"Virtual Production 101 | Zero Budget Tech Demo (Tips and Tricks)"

Hey everybody, thanks again for all your support with my intro to virtual production series. If this is the first video you're seeing, go and check out my intro video.
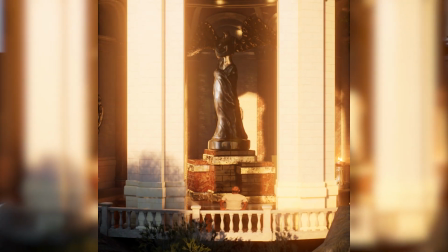6s
It explains what virtual production is as well as how you can get into it with literally no budget.
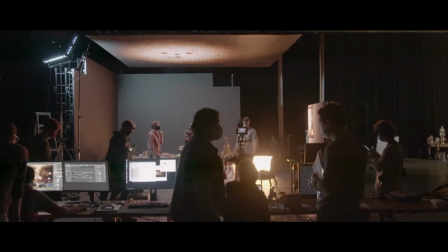11s
So far I've shown what virtual production is and created a tutorial so you can get into it yourself.
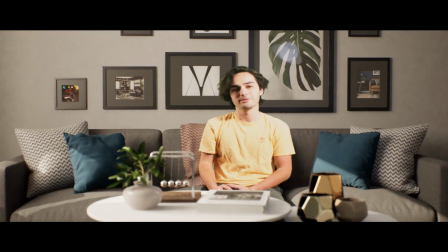16s
I wanted to make this video to show you some of the possibilities that this technique allows with no equipment other than a smartphone.
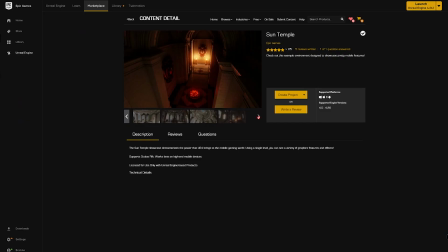22s
Last week my friend John and I shot this short sequence of him moving through the Sun Temple environment, which you can download for free in the Unreal Marketplace,
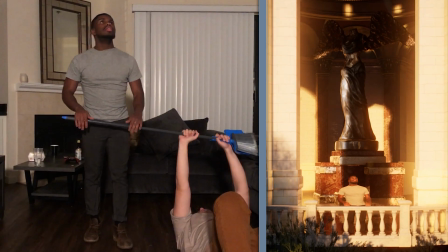29s
with the goal being both a showcase of the technique and a test to see just how much you can get away with before you risk
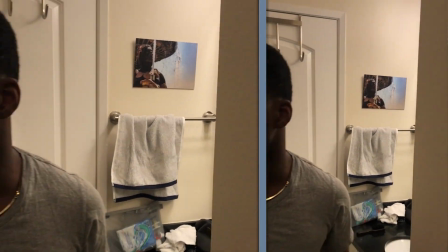35s
any serious distortion. So let's get into it. So with this opening shot, I was able to match camera angles in Unreal and output a clip to fill in the frame of the door. Nothing special, but shows you that you can use Unreal to add to your base footage without having to migrate everything to Unreal. Think filling in windows or reflections. This next shot kind of sums up everything I'm planning to talk about.
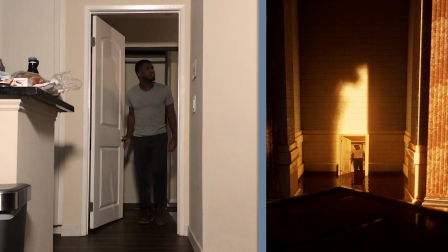55s
When filming with this method, I assumed that I would always have to match camera angles perfectly in-engine to get a realistic looking final shot.
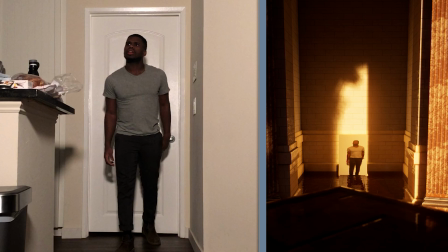62s
But here you can see the camera is raised in-engine and on an angle different from my base footage. The footage is clearly a bit distorted in-engine, but I absolutely see this as passable, so I wanted to see how far I could push this idea moving forward.
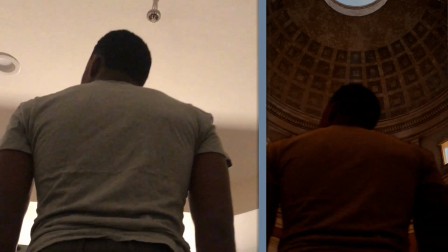73s
This shot was the original idea that inspired the entire project.
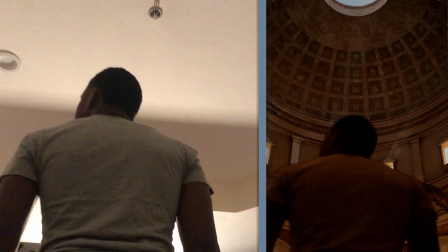77s
I think the usage of in-engine lens flare really helps blend John into the scene, and I'll definitely be making use of this more in the future.
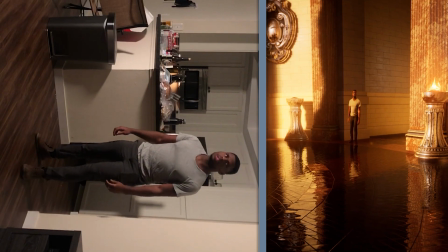83s
With this shot, I wanted to push a bit more on the passable distortion I played with in the first shot.
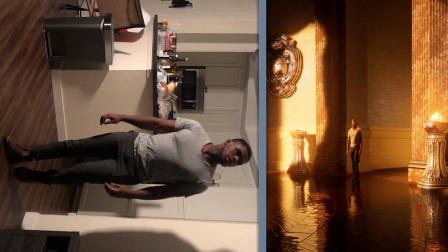87s
Here the angle is slightly off, and I'm animating the camera to perform both a tilt and pedestal move. Though John appears to grow a bit taller throughout the shot, notice how his feet continue to make contact with the ground and the reflection matches fairly well.
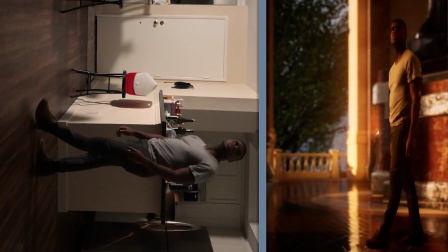100s
The same applies to this next shot, but with a dolly animation instead. Also, please excuse the sloppy rotoscoping.
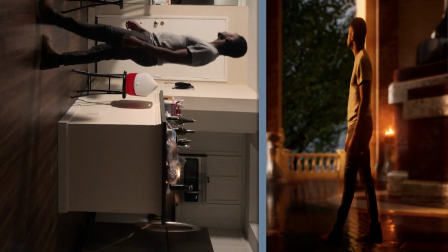106s
I'm sure that if you take more time to actually make it perfect, it'll really help out the shot in the future. This is the shot that I think performed the worst.
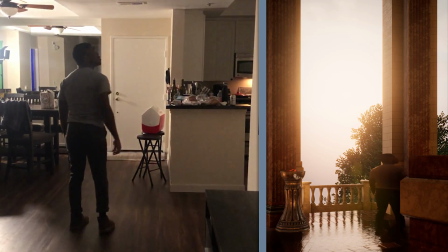113s
The lens flare definitely helps the shot a bit, but overall I think the angle of my lighting was a bit too far off.
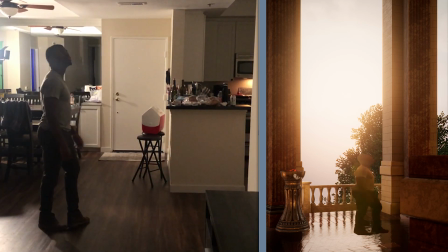118s
The camera positioning was a bit stretched, and the lack of shadow being casted on the floor by John is only making it worse. I'm trying to troubleshoot efficient ways to add shadows in engine as opposed to having to paint them in after, so if you have any recommendations, please let me know in the comments.
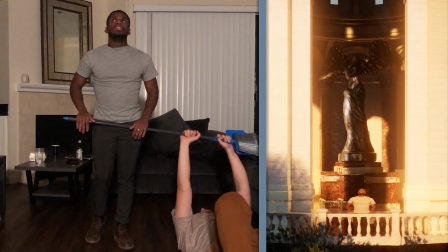131s
For this final shot, the broom support was helpful but completely unnecessary. It just helped inform John with what objects in the scene he'd be interacting with.
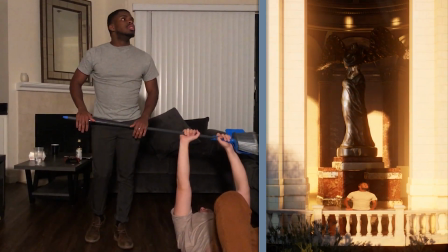138s
Here the pulling away camera motion seems to perform very well, but I'm curious how these dynamic camera movements will perform in the future. Thanks everyone for watching this demo video. If you want to make something similar to this, I made a full tutorial video last week, so you should definitely give that a watch as well. Next week I'll be making another video looking into how to import tracking data from your camera to make the in-engine dynamic camera movements a little bit less distorted. So definitely be on the lookout for that one, and I'll see you then. Thanks.